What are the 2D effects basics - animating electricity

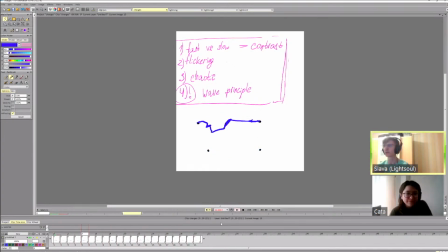61:17 Yeah, you see, immediately after I did these first couple of frames, we don't have that obvious start because it doesn't have this very obvious, very clear straight line. And now it loops a bit more clearly because we don't have that,
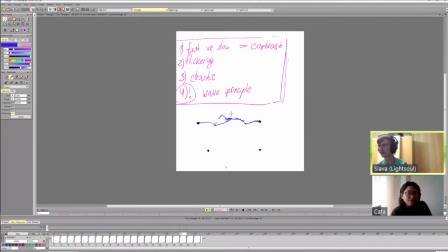61:34 and because we made our electricity in a way that we change between directions, and we always have kind of 1 and 2. So we're going down. So let's start. We're going up.
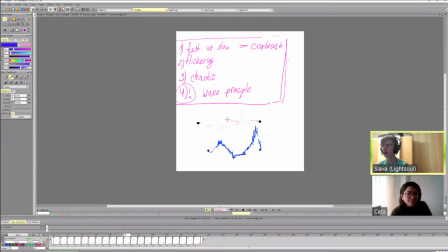61:51 Now we're going down. Now we're going up. Now we're going down. And now we're going up. And this will also help us loop because we have interchange in directions. And the direction at the end of the frame continues the direction at the start of the frames.
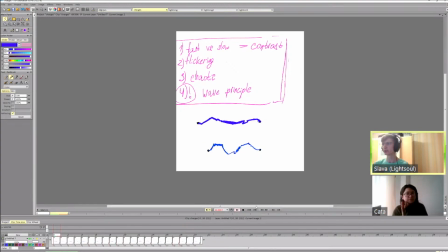62:11 And that's an example of more complex, more controlled electric animation, more of a contained, more controlled chart. And that's the main thing.
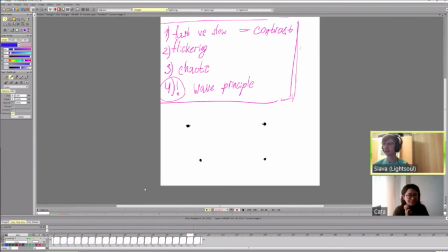62:29 So these two both are valid for different purposes and for different kinds of animations. Of course, this didn't take as long and is definitely not as polished or as good.
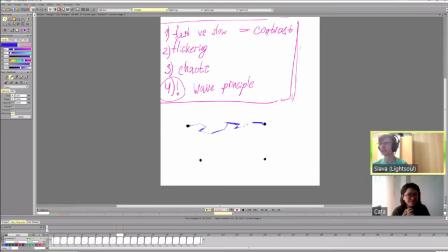62:44 But in terms of types of electricity, they're both fine. And we can look at these examples that I did for students before.
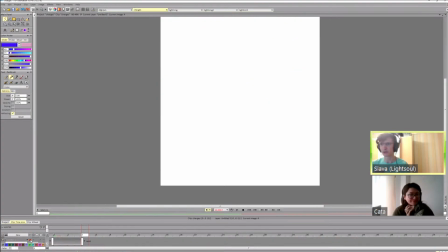62:56 So these are just some examples of different types of electricity that you can animate.
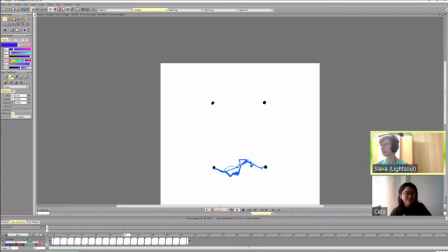63:02 So the first type is more akin or more similar to the last that we animated.
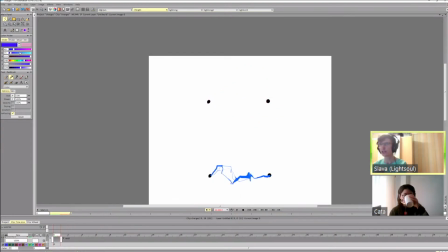63:09 It has a really strong change and really slow motion within each part.
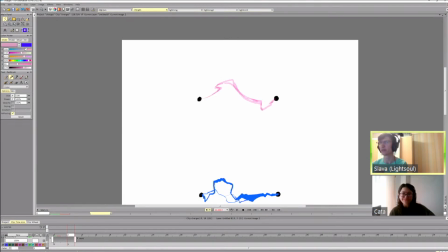63:17 So we have this first major pose, major change. And we have this interesting shape. And this kind of electricity depends a lot on the shapes that you use and on the fact that every shape is pretty interesting and strong.
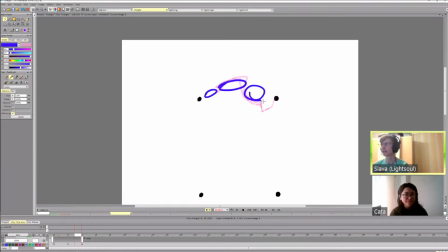63:34 So it has different sizes, it has variation in directions and in placement. So here, this part moves slowly, this part moves fast, this part moves slowly, this part moves faster. So we get nice contrast of speed.
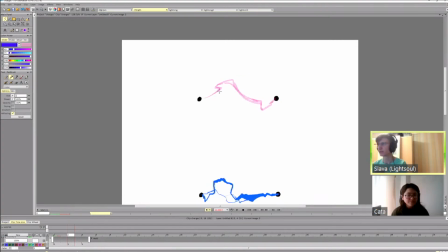63:53 So we go 1, let's look 1, 2, 3. So this is a really slow motion, and this is a pretty fast motion. 1, 2, 1, 2, 3. And this goes 1, 2, 3. And this goes 1, 2, 3.
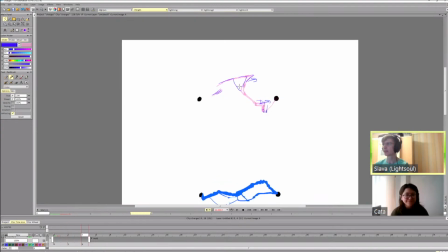64:11 So each has a specific direction it follows. And then we have a change. So again, we invert it. We have a scene like this, then we have a scene like that. And again, we have a fast part, which follows this curve.
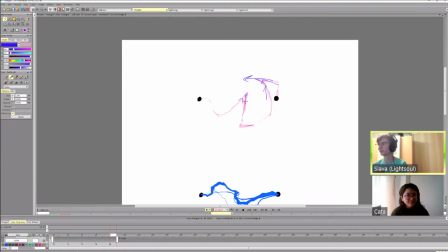64:32 We have a slower curve here. We have a slower curve here, a really slow part here, and a faster part here. So again, everything has its own path and its own direction.
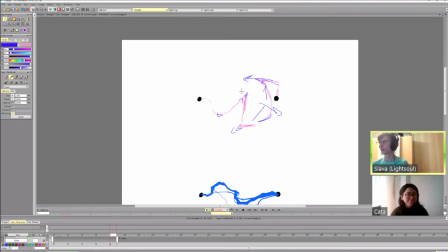64:51 And again, we have opposing forces. So this force pushes down, this up, down, and this down and up. So we have a variety of energy forces going on here.
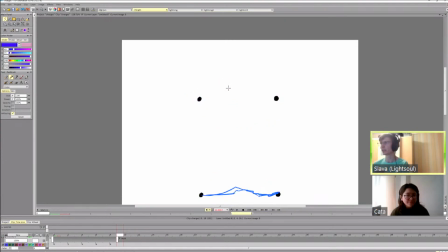65:08 Then we have fast change. Again, we're changing the direction and inverting the shape. And again, we have a fast part. This part is fast. And then we have slow parts. 1, 2, slower.
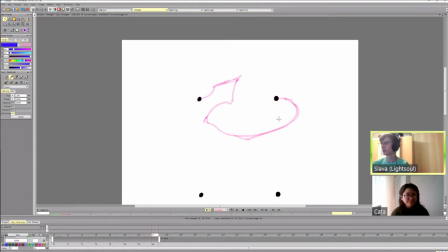65:26 And this is even slower. And this part even slower. And then we have again a fast change. And this part moves slowly. And this part moves really fast. So this kind of electricity depends a lot on this kind of changes and strong poses.
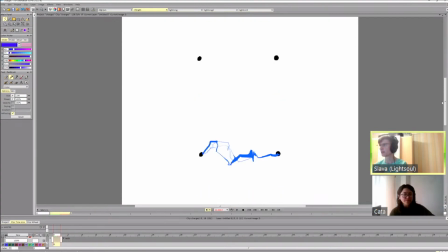65:45 Then we have this thing. And what is that even?
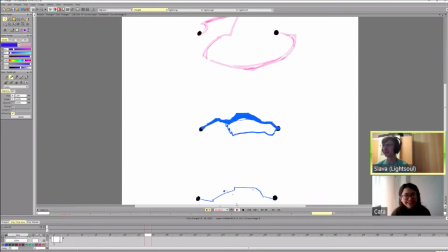65:51 Well, this is a wave that we're animating, but it has less obvious change because there are multiple waves in the same animation.
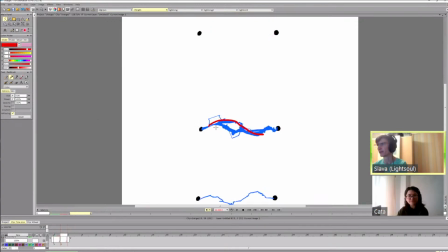66:04 So we have this wave and it goes, and we have a next wave and it goes fast. And then we have a bottom wave and it goes slow. And then we have the up wave and it goes fast.
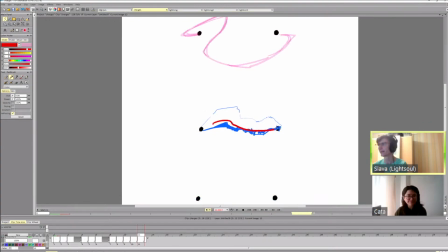66:21 Then we have the wave and it goes fast. Then we have the wave and it goes slower. So 1, 2, 3, 4.
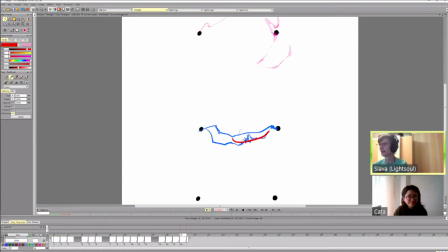66:35 And then we have the wave here. And it kind of rotates how we animated the last charge. So it goes away from us. And then it repeats. So it's a combination of multiple waves and rotation.
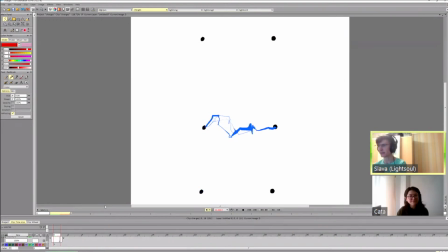66:53 So it rotates at the end, and the start is pretty much this kind of wave. So we go here, then we go more straight. Then we go and push maybe one direction. And then we have
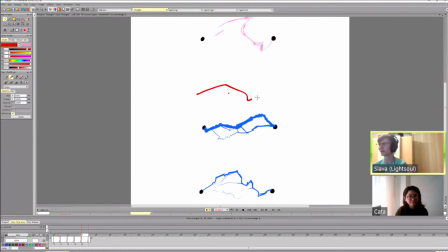67:11 a change. Then we can skip frames, then we can do a change. Then we can do a fast change. Then we can do subtle. Then we can do fast change. Then we can do smaller change.
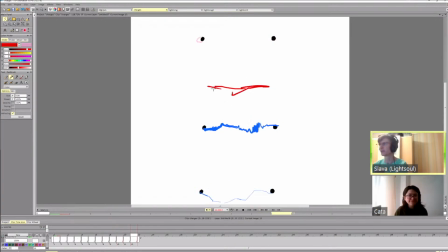67:25 Then we can skip frame, do something, skip frame, have a big change. And this will give us this kind of really fast, really chaotic change. So it's waves, but waves that are going really fast.
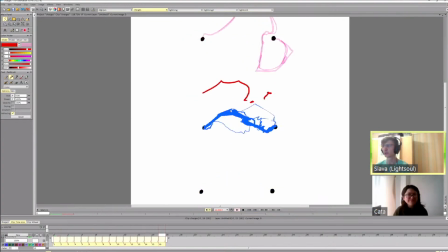67:45 So they change within 2-3 frames, and they usually go within 3 to 4 frames from left to right. And sometimes they're a bit slower. Sometimes you have waves that follows for 4 or 5 frames, and it's broken up by blank frames.
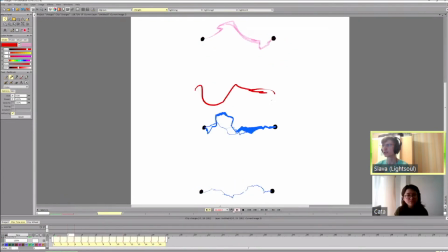68:03 And it will create this really chaotic, really fast change in motion. And it mostly depends on the design of these charges and on the constant direction. So we're keeping the direction more or less consistent.
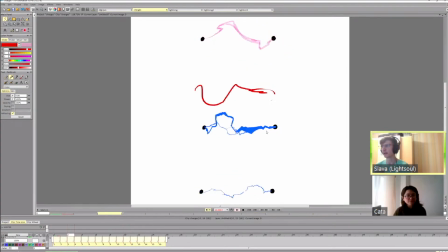68:18 Here it's roughly mostly left to right, with some parts at the end going right to left. Then we have something in between.
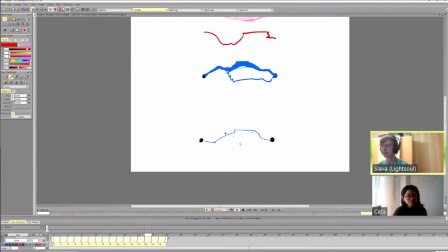68:27 So it has a combination of this wave motion, and it's mostly rotation with some fast changes and some slow changes. But it is pretty much just this. So we go 1,
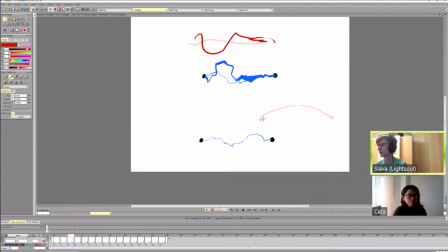68:47 then we go 2, then we go 3, then we go 4. Slower. Then we can do this, we can do that,
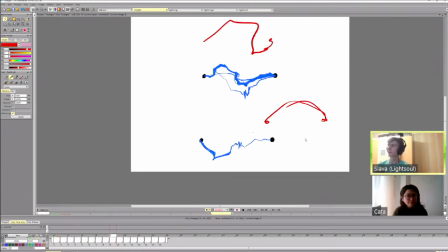69:11 and so on. So this scene, but a bit more chaotic, with some stops, with some slowdowns, and breaking up the form. And that's pretty much it.